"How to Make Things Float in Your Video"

Removing a fishing wire like this is as easy as this. One of the first videos I made was for Calas Confiture. It contains this shot of a lid landing on a jar of jam. My name is Ruben and today I'm going to recreate that shot and show you how to remove the fishing wire in After Effects.
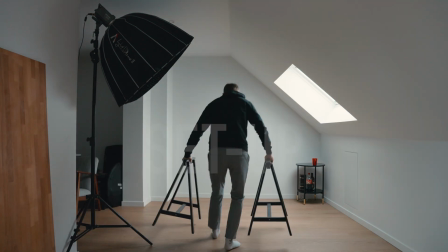21s
First I need to set up the shot.
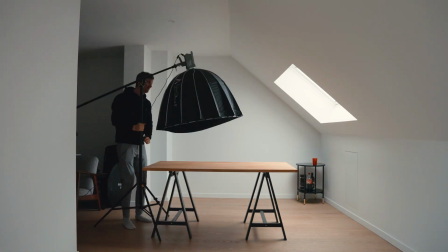26s
I attach a light with a big soft box to a c-stand and place it right above the table.
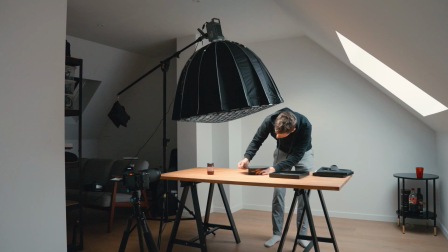31s
I use the turntable kit of Edelkrone to put the jar on. It has a nice reflective surface and I can connect it to my phone to make it spin.
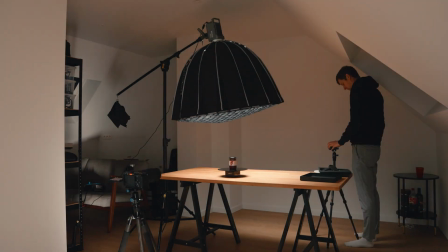40s
Instead of a backdrop I'm using a mini LED light of Aperture to shine a color on my white walls.
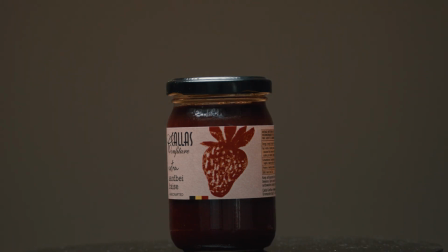45s
I use the same technique in my talking headshots and I'm super happy with those results.
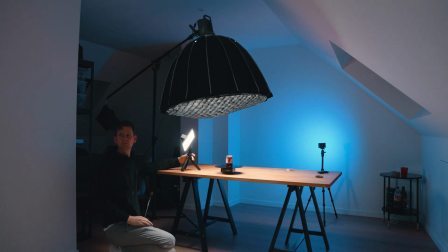50s
I want some more information in the footage so I've put the small LED light of Filtox on the left.
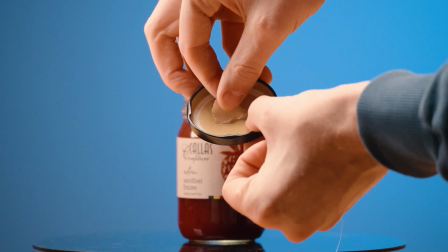59s
Then I tape the fishing wire into the lid and I'm ready to film.
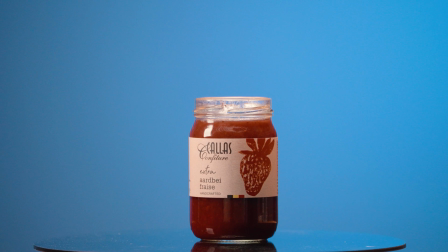64s
I'm going to pull the lid off but in reverse it will look like it lands on the jar.
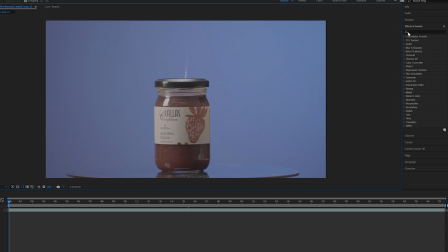72s
Open your footage in after effects. Go to effect and presets, look for simple wire removal and drop that on your footage.
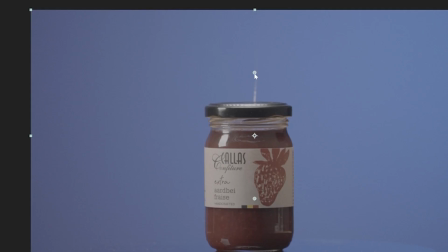83s
Then you get two points, place those two markers on each end of the wire.
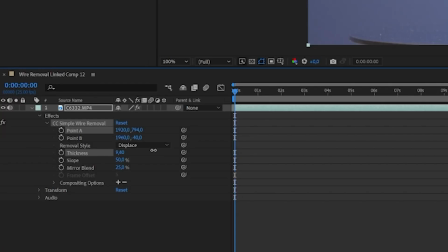88s
Then go to the settings and adjust the thickness of the effect as much as needed.
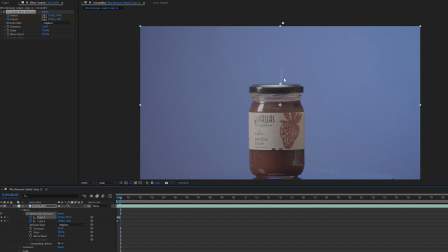93s
Add keyframes for point A and point B so you can change the placement throughout the video if needed. Voila, the wire is gone. Now we just have to reverse the video to get the shot we want.
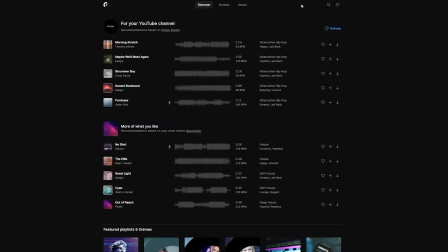108s
To make the effect even more believable you have to look for a sound effect that matches the action.
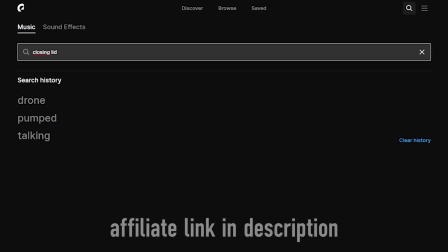114s
I'm using Epidemic sounds for all my music and sound effects but of course there are multiple sites that can help you with that.
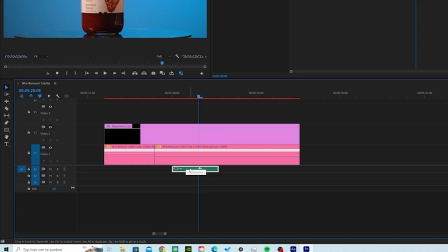When finished it looks like this. That's it for me like and subscribe for more.